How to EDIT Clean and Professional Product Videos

that is actually how we created our opening shot i will admit a lot of the editing that went into this video went into that first shot but there are still a lot of other details that make a video stand out and look really professional and clean so let's check out some of the
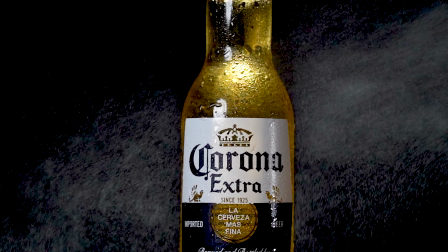other little things that I did in this video so if we take a look at our shot right next to this actually we see that this kind of looks like a stock footage overlay which is something that I have used a lot in the past but for this shot I actually wanted to get this all in camera so what this actually is it's just me spraying the bottle with water and a bit of glycerin and I shot
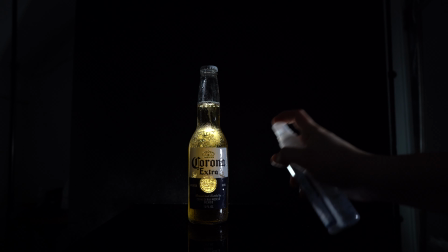this at 120 FPS so that we were able to slow it down in the timeline here and give it that slow motion look there are color grade on it and that's what we get so a lot of these clean simplistic things are not that hard and even if you didn't do that in camera you could always use stock footage to create a very similar looking effect now I'll take a look at this other clip on the other hand I actually did use stock footage for this so this is actually a stock footage clip of a water droplet falling down overlaid on top of the bottle
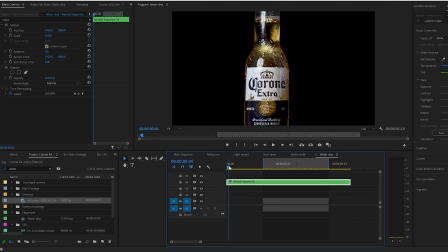here so what I did if we just click double click on this to open that nested clip well actually there's two nested clips in here so we're gonna
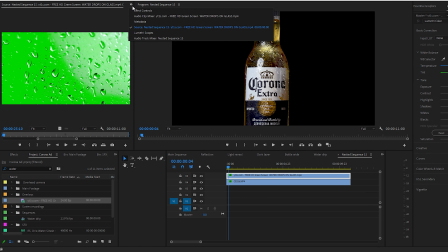click on that and here we're gonna have our green screen overlay and if I go ahead and toggle the beer layer off you'll see exactly what I have overlaid here and there is a mask on this clip with a ton of feather to make it blend as much as possible and we also
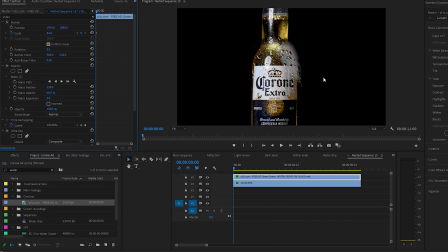set the blend mode back to normal here so you can see this is what it would look like if I didn't have the blend mode set the screen so obviously it looks a lot more natural and blended in when we set that blend mode to screen now moving on to this bottle cap
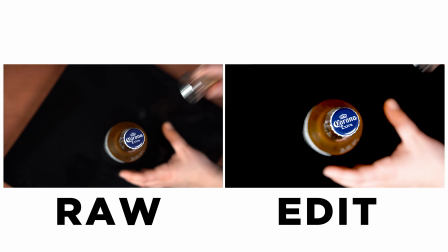shot actually. This shot didn't go as planned as usual but in order to make it look better I actually shot that overhead shot of the bottle opening which I think made the whole sequence look a lot better.
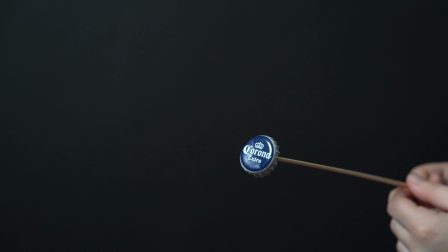But if we actually look at the raw footage you'll see that this is just a bottle cap glued to a skewer.
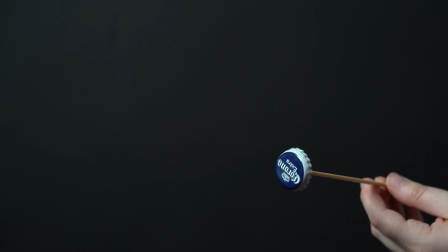I'm twirling it around in my hands to give it that movement and then after we did that I actually just went into After Effects,
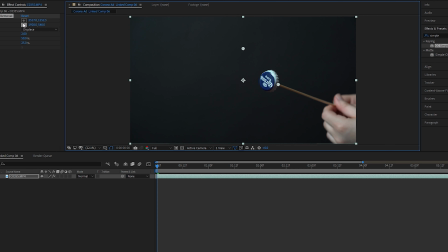searched for simple wire removal remove that stick and then add some
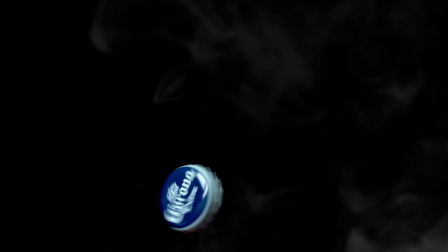rotational keyframes and a smoke overlay scale it up a bit and that's what we got so again those tiny little details that you put into your work are really going to make it look clean and more professional and then it's a super simple effect that you can use for a lot of different things I highly recommend learning simple wire removal it's one of the best tools that After Effects has for product videos and that is going to wrap up today's tutorial thank you guys so much for watching this video I hope you enjoyed it if you want to see more content like this be sure to hit the thumbs up click that subscribe button turn on notifications and i will see you all in the next video